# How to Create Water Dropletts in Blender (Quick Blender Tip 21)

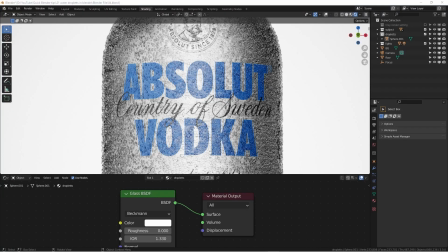[0:00]
How's it going everyone? This is Wimbo. Today we are going to have a short blender tutorials about how to make water droplets using geometry nodes. As you know, it's 3.0, so everything shifted to a geometry node. It's not just because it's new,
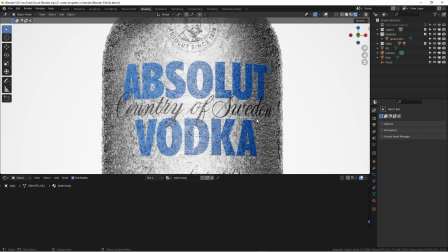[0:17]
it's because it's a lot of benefit using geometry nodes. and some of you already know using geometry node you can quickly animate the
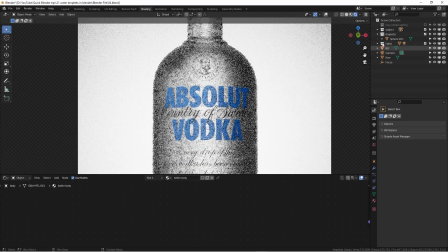[0:25]
certain elements and also using geometry nodes the things working on a object it just works as a modifier you can even copy this modifier to an existing mesh as quickly you can replicating the effect well
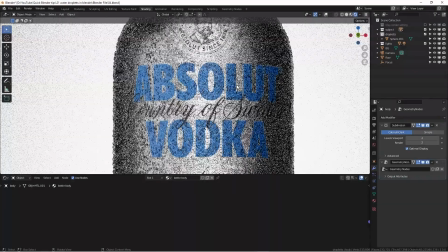[0:40]
there's a lot of benefit using geometry node i'm not going to go over details
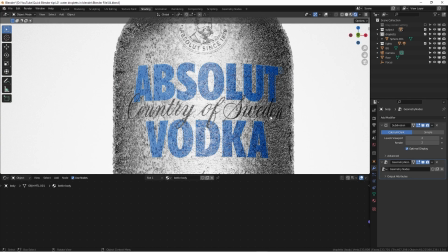[0:45]
in here i'm just going to show you why or how can we actually do this type
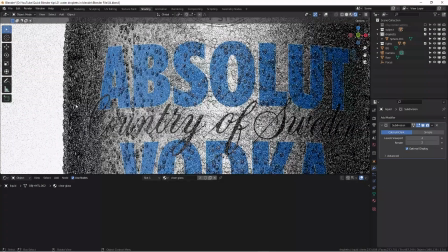[0:51]
of droplets effect on our bottles and your product render okay
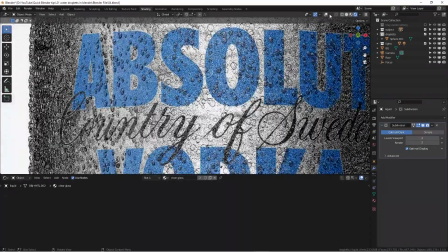[0:56]
and one thing i really want to point it out is that as you can see here if i'm click the
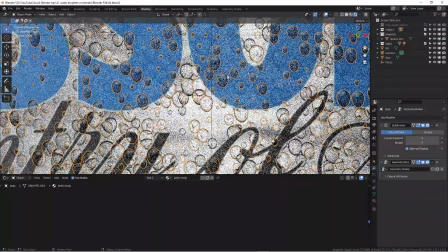[1:01]
the droplet they are the shape that is i created specifically
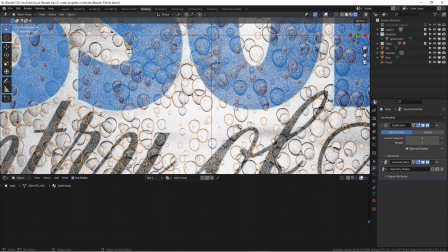[1:06]
for a beautiful look it's not a realistic for this one because if you pay attention in the real world uh is is the droplet is not really like unifying like this shape these are just like special
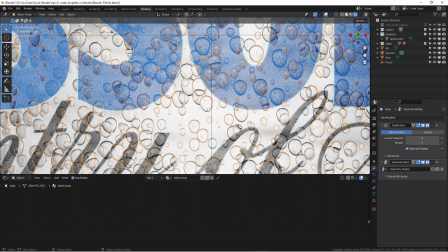[1:20]
shape and makes a little bit pleasing for the eye and for product photographer we usually use glycerin mixed with water and spray on these water to the bottle so they will actually come out the whole point is that
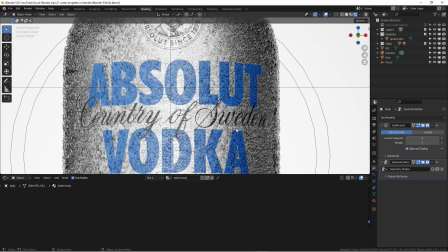[1:36]
the do you really need to make everything photorealistic i think the answer is supposed to be why you're making them look photorealistic that's the question if you're really trying to representing a beautiful bottle and a label
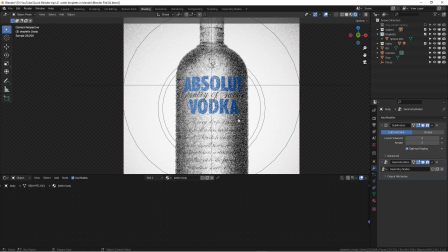[1:52]
or something the condensation is supposed to be just part of the elements that give you a little bit sharpness or details for the for the product render what your focus is
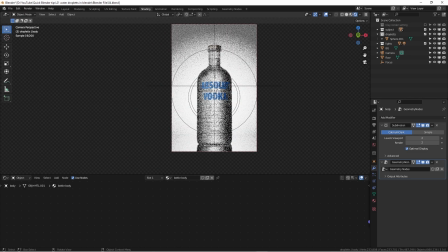[2:01]
supposed to be the beautiful bottle and the and the logos how to show
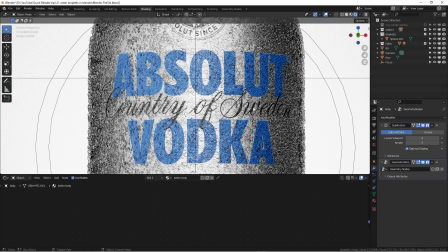[2:07]
off everything or to make everything looks photorealistic or just just because
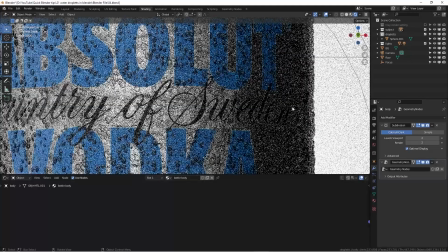[2:12]
the sake of photorealistic but it doesn't looks nice we're losing the point of
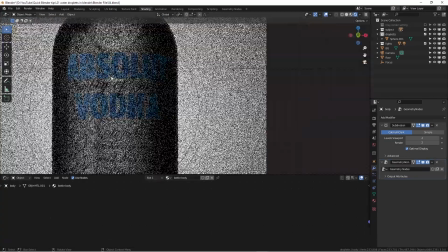[2:17]
being photorealistic okay so okay so without talking too much about this i'm going to break down the
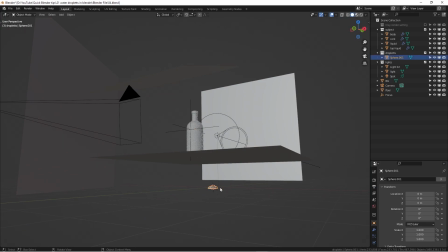[2:24]
scene real quick to you and to show you how to make these so here's our droplet okay so if i'm kind of drag this thing